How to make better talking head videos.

I'm Dewey Thompson, Creative Director at Pickerel Pie, and in this episode of Corporate Film School, this talking head is going to take aim at the problem with talking heads. Not the band, who sadly don't seem inclined to reunite, but the ubiquitous documentary trope the band name references. Coincidentally, the talking heads lived, wrote much of their first two albums,
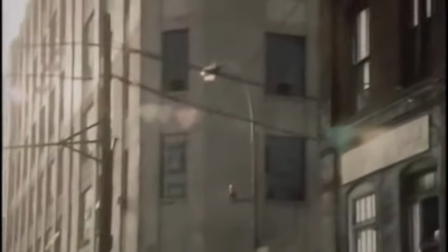(0:22)
and actually recorded Fear of Music in a building just up the street from Pickerel Pie's studio.
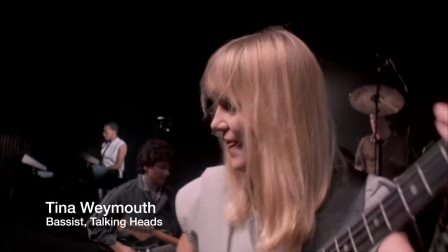(0:27)
So, Tina Weymouth says the band took its name from an issue of TV Guide, which explained the term used by TV studios to describe a head and shoulder shot of a person talking as all content,
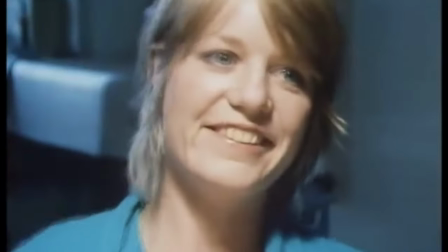(0:40)
no action.
It's TV, video, supposedly the most boring format.
Exactly. Unfortunately, companies rarely have the foresight or the inclination to film when there's actually stuff happening.
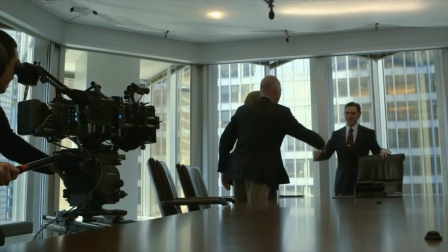(0:55)
The stories captured by corporate video are almost always told without any action footage,
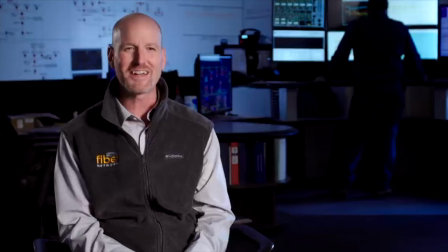(1:02)
which is why corporate videos typically comprise talking heads intercut with stock footage as b-roll. Without footage of what happened, the next most dynamic approach might well be somebody on camera telling us about it. It's simple and efficient, so talking heads aren't going away. Before we look at some alternatives, we should acknowledge another issue with talking heads diversity.
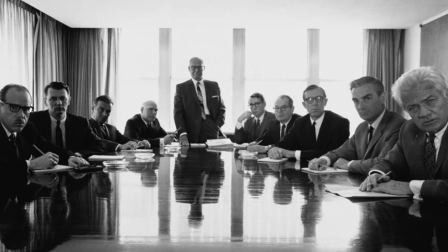(1:26)
Since leadership positions at most large companies, and so the people most likely to be tapped for on-camera commentary, are still predominantly held by white men, and since, well,
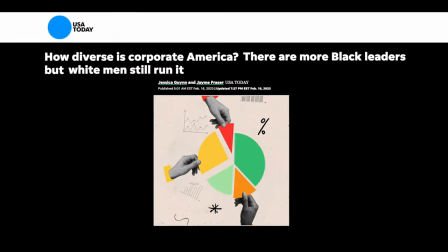(1:38)
every single one of our clients is concerned about presenting more diversity in their communications, there's this additional challenge with conventional talking heads. For clients, this means thinking in ways about who else can tell your stories. It's an opportunity to empower new faces within the company. But even if you succeed in diversifying, which would be a big win, you've still got a talking head. So how do you mix it up? You should try hard to at least combine the often unavoidable talking heads with other visuals to make your video more engaging.
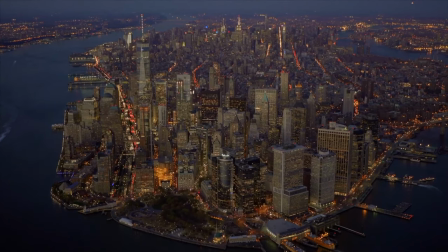(2:12)
Use voiceover with b-roll.
New York City is beautiful.
Animate key quotes and type. And this is not easy to do concisely or authentically, but try to capture necessary content in a conversation between two people or more.
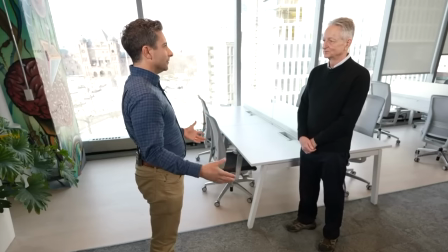(2:27) How would you describe this current moment in AI, machine learning, whatever we want to call it? I think it's a pivotal moment.
But what about the talking headshot itself? What can we do there to make it better?
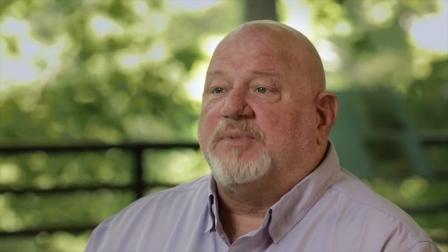(2:39)
Here we overlap with some topics that we've covered in other episodes. Think about a dynamic location. get out of the conference room.
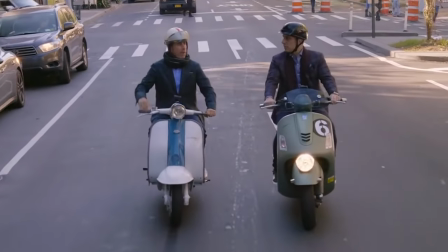(2:47) Jess and I took a trip to Italy. We said, let's have breakfast like this every morning. We tried it twice.
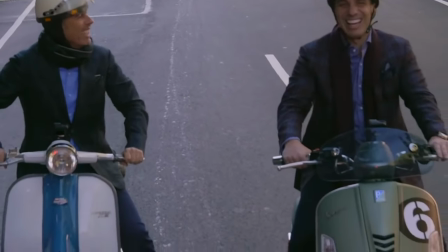(2:52) It's horrible.
Think about authenticity. What can you do to make your interview subject reveal their true selves, their authentic passion for whatever they're talking about? In other words, what can you do to make it seem like they're not sitting on the hot seat under lights with a camera and crew staring at them?
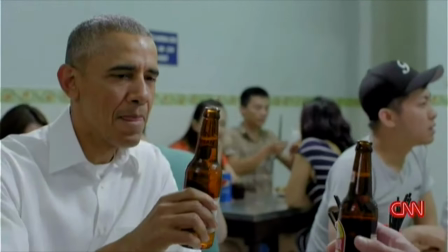(3:11) How often do you get to sneak out for a beer? Very rarely.
If it's a short interview, consider having your subject stand rather than sit.
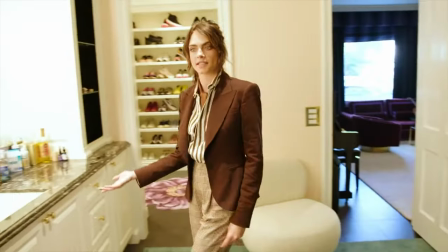(3:21)
And if it's appropriate and you have a capable camera operator, walking and talking is a lot more dynamic than sitting and talking. And remember, get the eyeline right. Direct to camera only when talking directly to the audience. Off camera when talking to the interviewer. And enough with the side angle shots, especially in a direct to camera delivery.
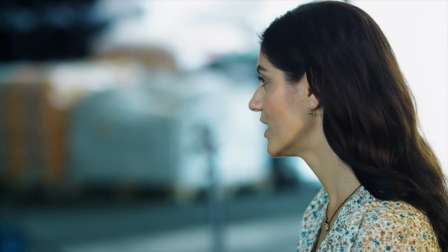(3:44)
Who's POV is that? Your audience is behind the camera. So take it from this talking head. We can do better with the inevitable talking heads. And I'll let the talking heads remind us why.